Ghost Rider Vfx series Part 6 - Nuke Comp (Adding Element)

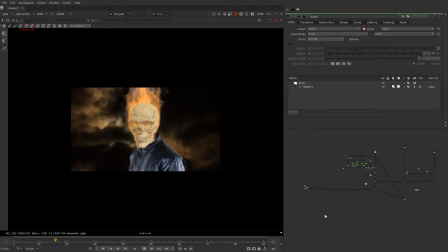So now you can see we have created a slab comp for our Ghost Rider. This is the slab comp by which I have just buffered right now. So now you can see that there is we need to balance certain things of which are the levels as well as the color. Like if you check this the background color and this color on the
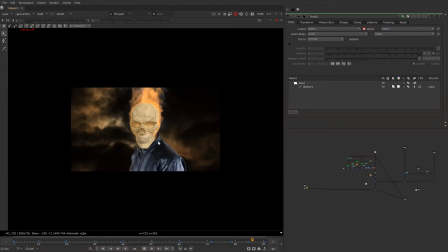jacket and over here as well, we need to balance everything off so that they look the same. And definitely we just need to have burning texture on the jacket, that it should feel like the jacket is burning, as well as because there is too much of heat inside because it's a Ghost Rider.
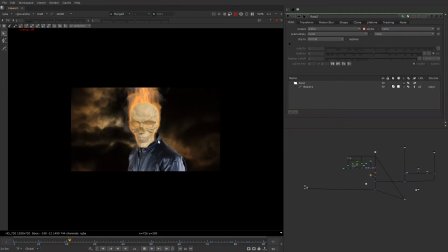And definitely we need to have interactive lighting as well, around his collar, and even here the interactive lights, and we can add certain elements like smoke or fire to blend the things off to make it more look more
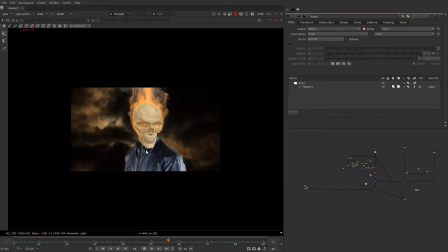like a cinematic kind of thing. So what we're gonna do is, first thing we're gonna do, we're gonna on first frame, like we'll just select the frame that we need to comp. So we can have this one this one as a straight one for a comp. And what I'm gonna do is just kill the saturation at the back.
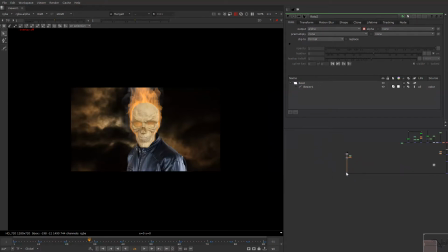We'll try to match the saturation level and saturation and everything of the CG and our shot. So let us just kill the saturation from the back so that there is no warm light, and from the jacket as well.
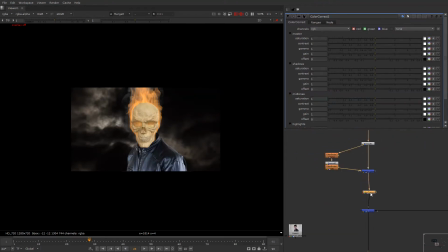So we'll go in jacket and we'll try to kill some saturation. And once we kill the saturation, I think so we need to take it down as per the sky. So just a little bit down would be enough.
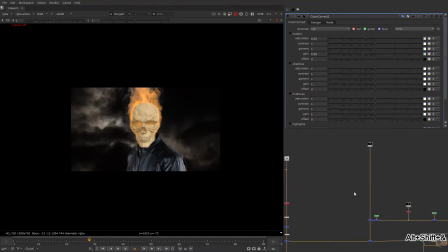And same thing, we will go for fire and CG skull.
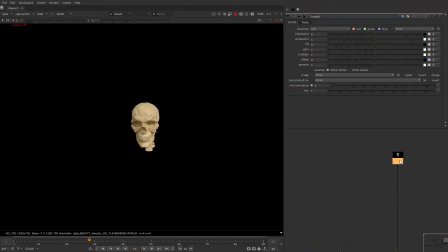So one thing I want to clear is that I'm not gonna break this CG into layers and then I'm going to comp. It's because it's not needed in this case, because the lighting is almost set and we hardly have any diffuse.
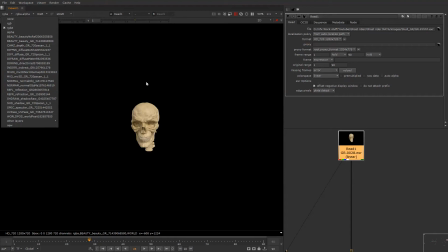We just have diffuse pass, not too much of indirect lighting and reflection and refraction passes.
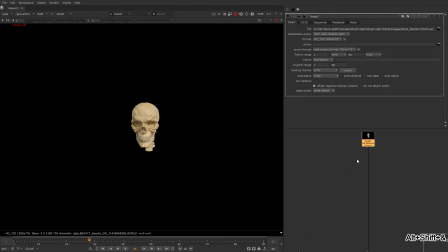So what I'm gonna do, we're just gonna subtract the passes which is not needed to me. Like suppose just for FYI, for information,
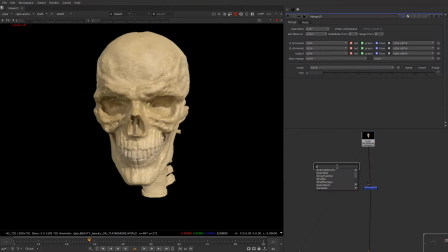what I'm gonna do is like if I don't need a specular pass, that I need to get rid of specular from the mesh from the skull. So I'll just go in specular.
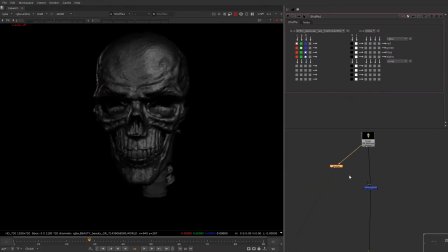So this is a specular.
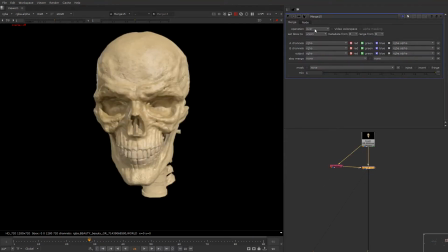What I'm gonna do is just tell the nuke that please subtract this from the RCG render. So what it has done in AOV, this is the most advanced thing that AOV is good for, that you can add and you can subtract as well, which is really a good thing for you,
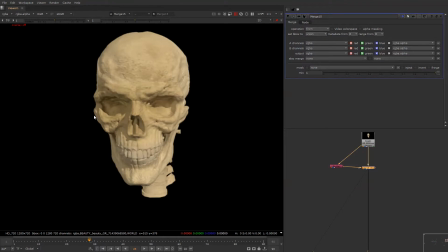so that we can subtract everything. AOV is stand for arbitrary output variables, so which is arithmetic output variables. So this is completely based on maths. So as you can see, we just got rid of specular. So same thing which we'll do later on, so that we need certain things that we need to get rid of.
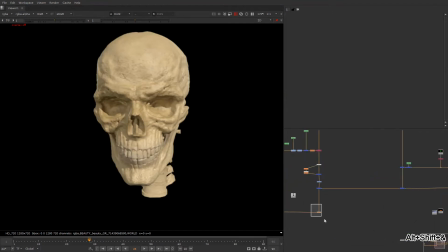Okay, so we'll go in fire and skull as well. Let's take the skull first.
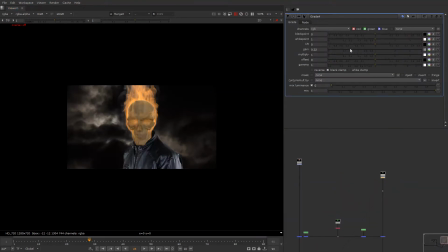We need to darken the skull. The basic idea is to get the skull slightly dark so that the fire is more enhanced, and fire feels like really like burning very hard.
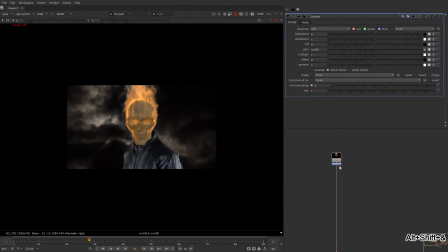So in order to do that, we need to just have maintain the certain things,
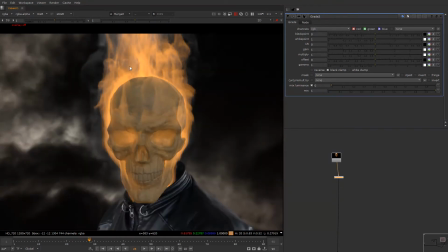such as we need to get rid of the smoke would be hardly visible because this is quite gray. And let's just kill some smoke and add some contrast to our shot from CC node.
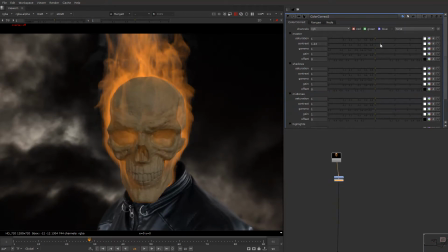So we'll add a contrast, so both things are done like this.
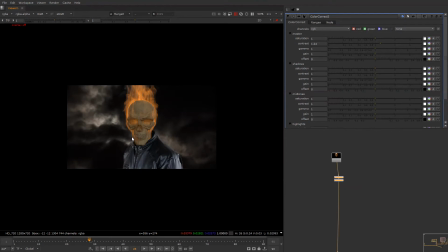So you can see the fire is getting enhanced, and which is looking much good, much better as well. So, and we'll take a key.